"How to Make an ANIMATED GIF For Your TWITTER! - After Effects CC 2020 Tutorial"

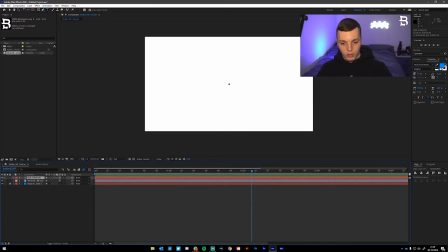[12:21]
And you're gonna select the text layer, hit Control C, Control V to make a duplicate of that layer. And then you're gonna double tap in the on the T. Now you're not gonna see anything because the opacity is on zero. If you hit backspace to delete the text and type in whatever you want the text to now pop up with after it's said your channel name.
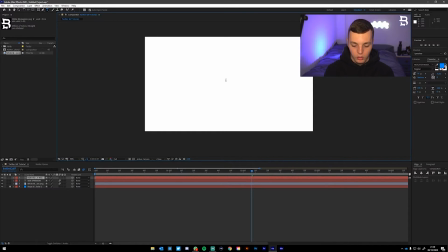[12:39]
I'm going to type new videos every week because that's what I want people to know about my channel when I tweet out about it. So they go and check out some of my tutorials, and if they like it, they subscribe, which is what you should do if you like my tutorials and you're finding this one helpful. Then what we're gonna do is drop down the transform tools, transform properties of that layer again.
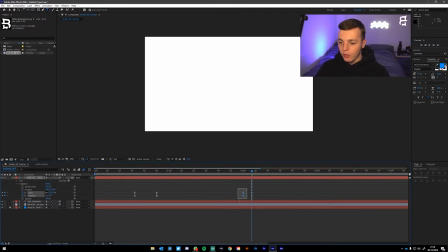[12:57]
And we're just going to drag the first set of keyframes on the left of our time indicator here. And we're gonna drag them about the same distance just to the right. So now it flies in instead of flying out. And then you can do the same with the first set of keyframes over here.
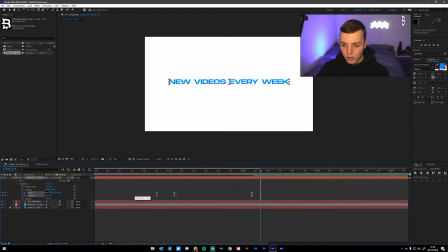[13:15]
So we can drag the left set, roughly the same distance to the right set. And we're gonna drag that about a second along. So I'm gonna say at 10 frames after 3 seconds.
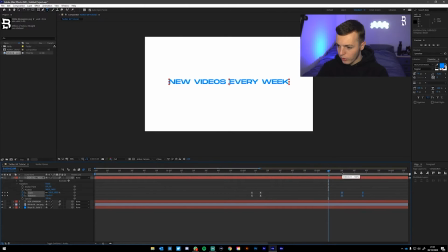[13:29]
Actually, let's make that a bit longer so they have more time to read that. Let's do it at 20 frames. So 20 frames after 3 seconds, it's gonna fly out.
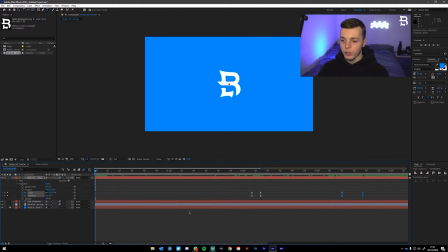[13:37]
So now our total animation will look something like this,
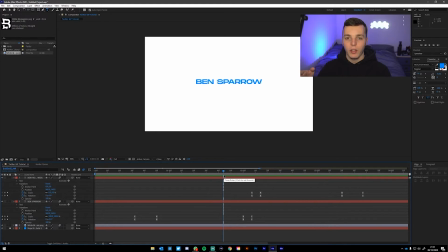[13:44]
which looks pretty clean in my opinion. In fact, if you feel like either of the text layers are on screen for too short a time or too long, what you can do is highlight these keyframes on the first text layer and hold shift,
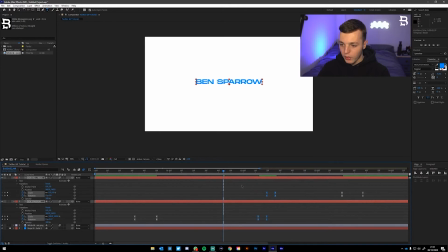[13:56]
highlight these keyframes on the second text layer and just move them along your timeline until you feel like they're at the right, they're on screen for like the right amount of time, if that makes sense. So I like how that looks and I feel like that transition is even a little bit quick.
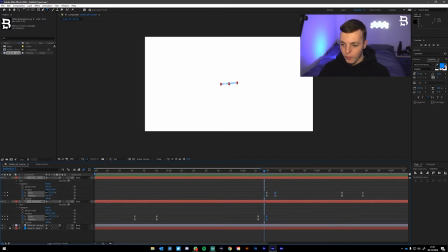[14:12]
So what I'm gonna do is just highlight the second keyframes of both of the layers and just drag them out slightly just so the transition's a little bit longer. There we go, I prefer that. So that means I'm gonna have to drag these ones further along as well, so that it's on screen for a bit longer.
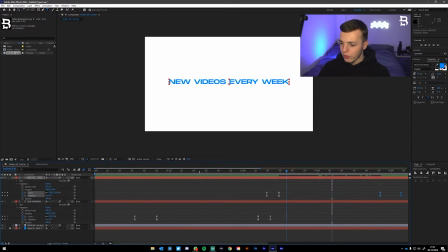[14:32]
I'm gonna drag that to 3 seconds and 50 frames we're at now. So now our animation looks like this. And then what we can do is as this one flies out, we can drop down the two text layers because we're done with them now because this is appearing off screen.
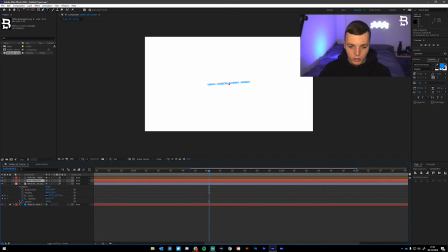[14:49]
As we get to about here, I'm gonna drop down our logo layer and we're gonna zoom out a bit so we can see the first keyframes. I'm going to highlight the last ones, hit Control C, Control V, scroll a bit further along, about 20 frames along.
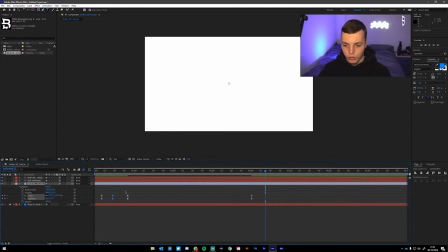[15:08]
Highlight the middle keyframes, hit Control C, Control V from what we animated earlier.
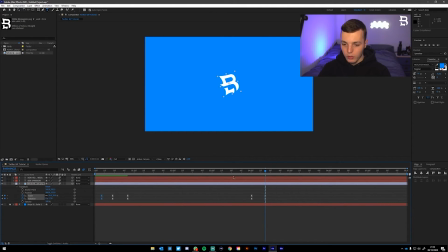[15:14]
And then highlight the first keyframes, Control C, scroll along a bit further, and Control V. So we've basically reversed the animation that we've done at the start, which is going to create this nice kind of looping effect when you view it on Twitter.
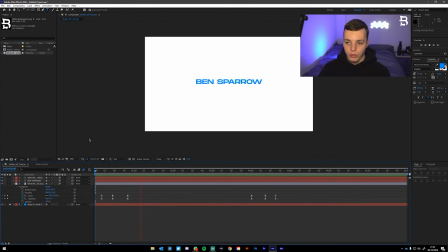[15:26]
So now our entire animation looks like this. So we've got the logo, it zooms in, it comes in with the channel name, switches to new videos every week, zooms out,
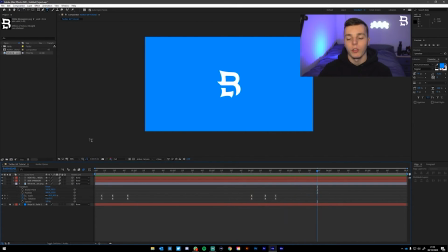[15:33]
logo zooms out, and then we're looping again once we're on the tweet. So that looks pretty clean to me.
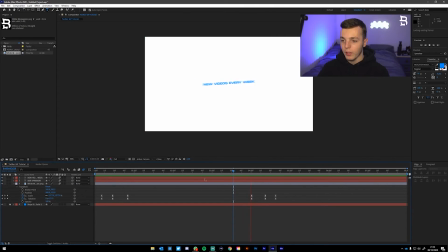[15:38]
And then the last thing we've got to do is make sure that it's not too long. If we actually play out the rest of this animation, it's just a static logo for like 4 seconds, and you don't want to watch that.
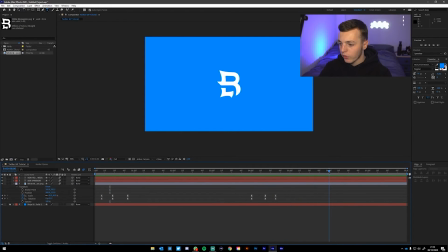[15:47]
People are just going to scroll past your tweet at that point. So we're going to come to 6 seconds on the timeline here. And this bar here, this is your work area. You're going to drag that down to 6 seconds. Kind of right click on the bar itself that we've just dragged and click trim comp to work area.
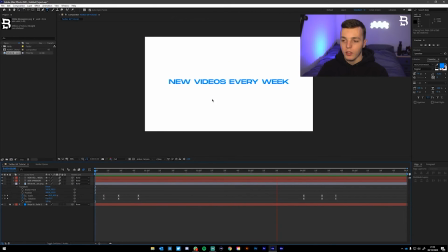[16:03]
And there you have it. This is going to be exactly how our GIF looks when we export it.
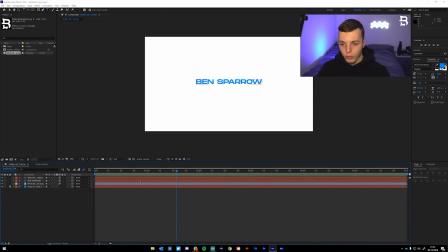[16:08]
So to export it, all you've got to do is hit Control S, which will save the file. Save it as whatever you like.
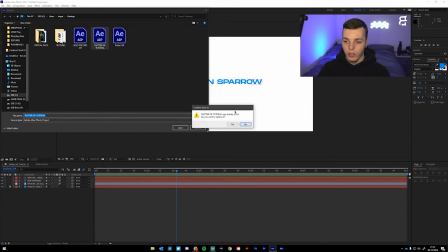[16:14]
I'm going to save mine as Twitter GIF tutorial. Click save and save it in a place where you're going to be able to remember it.
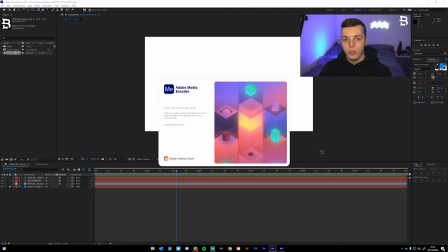[16:20]
Because then what we've got to do is open up Media Encoder, because you can't export as an animated GIF straight from After Effects.
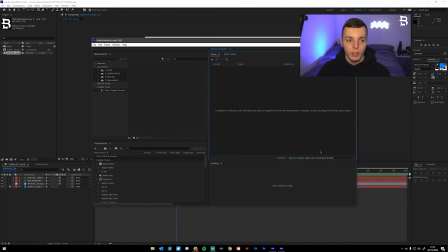[16:25]
You've got to open up Media Encoder.